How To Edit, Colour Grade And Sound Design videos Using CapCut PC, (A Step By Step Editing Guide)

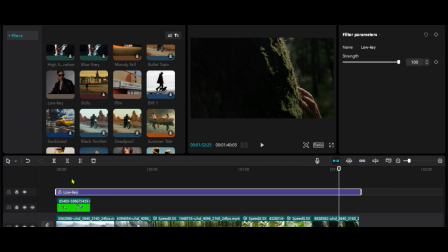So what we are going to color grade with today, we are going to just use filters, but you can also use LUTs, and you can also adjust yourself the video and make it look the way that you want. So if you are a professional in adjusting colors, you can try
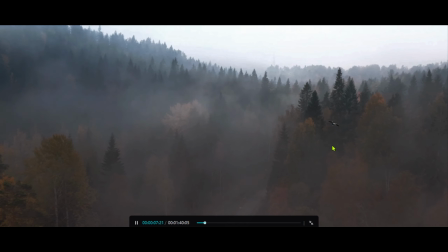and organize the colors the way that you want them to look like, so that you can get the vibe that you really want for the specific video.
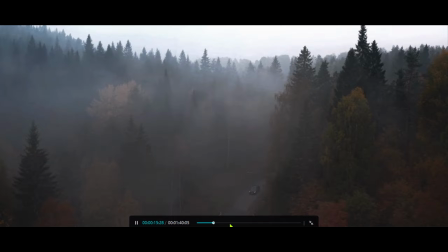So in this case, I'm going to use the filter called Green Lake,
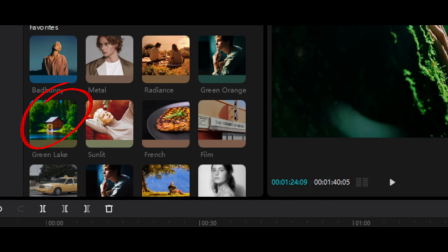because it really makes the nature b-rolls look more greener.
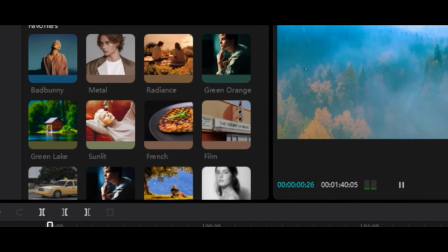If, for example, the sky, it makes the sky look more blue,
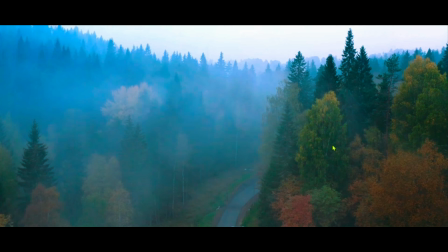and I think it really makes your footage pop up when you are editing. Most of this time, if you are editing nature videos,
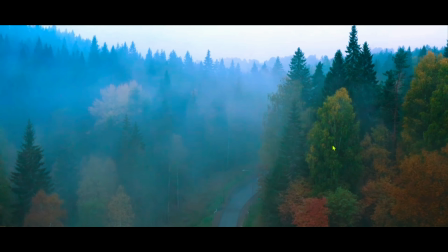it really makes your videos look more greener, and they look better, they look more natural.
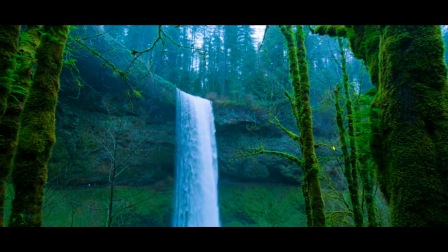It's as if the person who's watching your videos will be immersed in the real nature and feel the nature by himself.
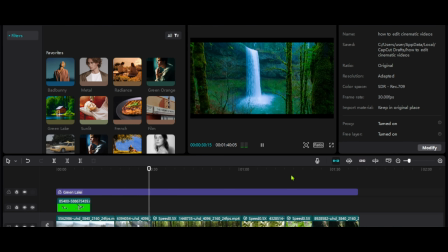So if you are done with your adding your color grading, you can tweak around, you can play around with the colors the way that you want. But let's go to the next step, which is adding music. Music really can transform your footage and make your video look very
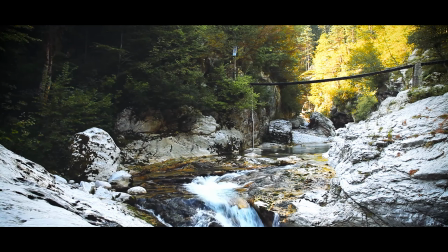different, and it can really alter the kind of vibe that you want to give your viewer. So for example, if you are going for a horrific type of video, you can use music so that to communicate. You can use music to communicate that now you are going to a horror mode.
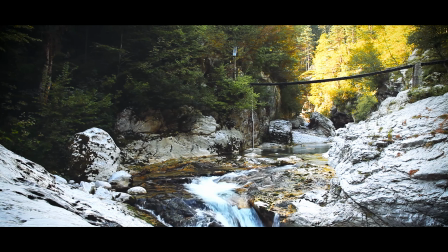You know, if you want to have an inspiring tone, you can also use the vibe that I used on the video that we watched at the beginning. So where do you get music? Music, you can get it from different platforms, but I can recommend for you a very simple platform which is completely free, and that platform is called Pixabay. And by the way, I forgot to tell you about Fresh LUTs. They have free LUTs. So today we are using everything free, from the editing program to the LUTs to the music. So if you want to get music, you can go to Pixabay. They have a collection of music that you can download from there. But for now, I'm going to use one from YouTube, which I downloaded from the website of Scott Barkley, which is a little bit more inspiring and motivating. It has the vibe that I'm looking for in this specific video. It is good for you to consider the vibe that you're going for. If you want a sad vibe, just look for music which is communicating sad vibe, happy vibe, all that you want to do. You can use music so that you can communicate more further to your viewer, and just tweak around with the feelings on how you want your video to look.
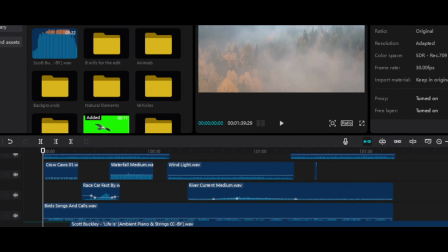Go to the resource menu, you select the music that you want to put on your video,
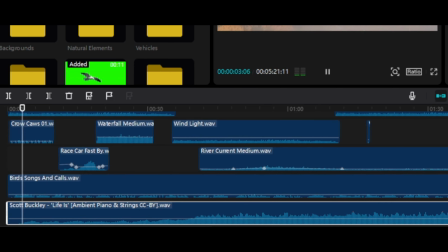and then you select it and you drag and drop on the timeline. You drop it below the music, below the videos.
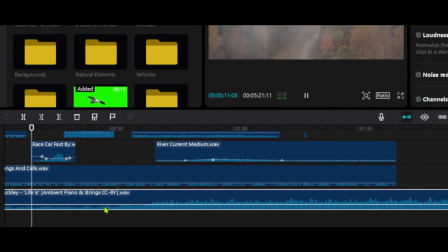And now what you want to do after you have added your music is you should be creative a little bit by adding keyframes.
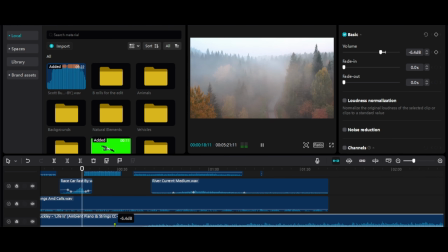So there is a place where you think that the music should be low or high.
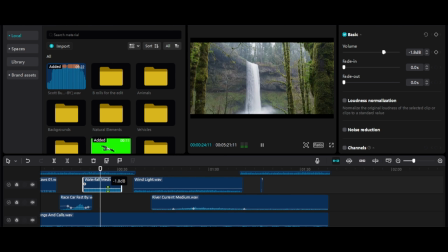You can use keyframes so that you can adjust different places to make sure that sometimes the video,
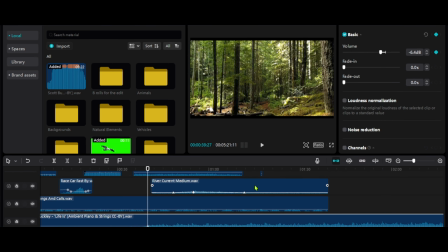the audio is high or the audio is low. And how you use keyframes is you select the music and then you go to the volume bar,
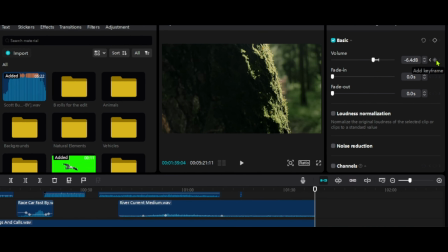and then at the end of it you will see something, you will see a keyframe there.
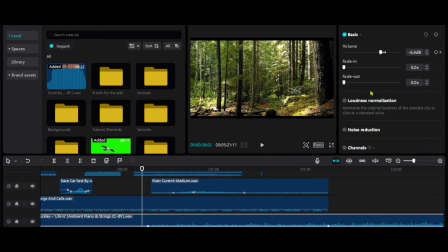You select that keyframe and then you add it on the specific part of the video that you want.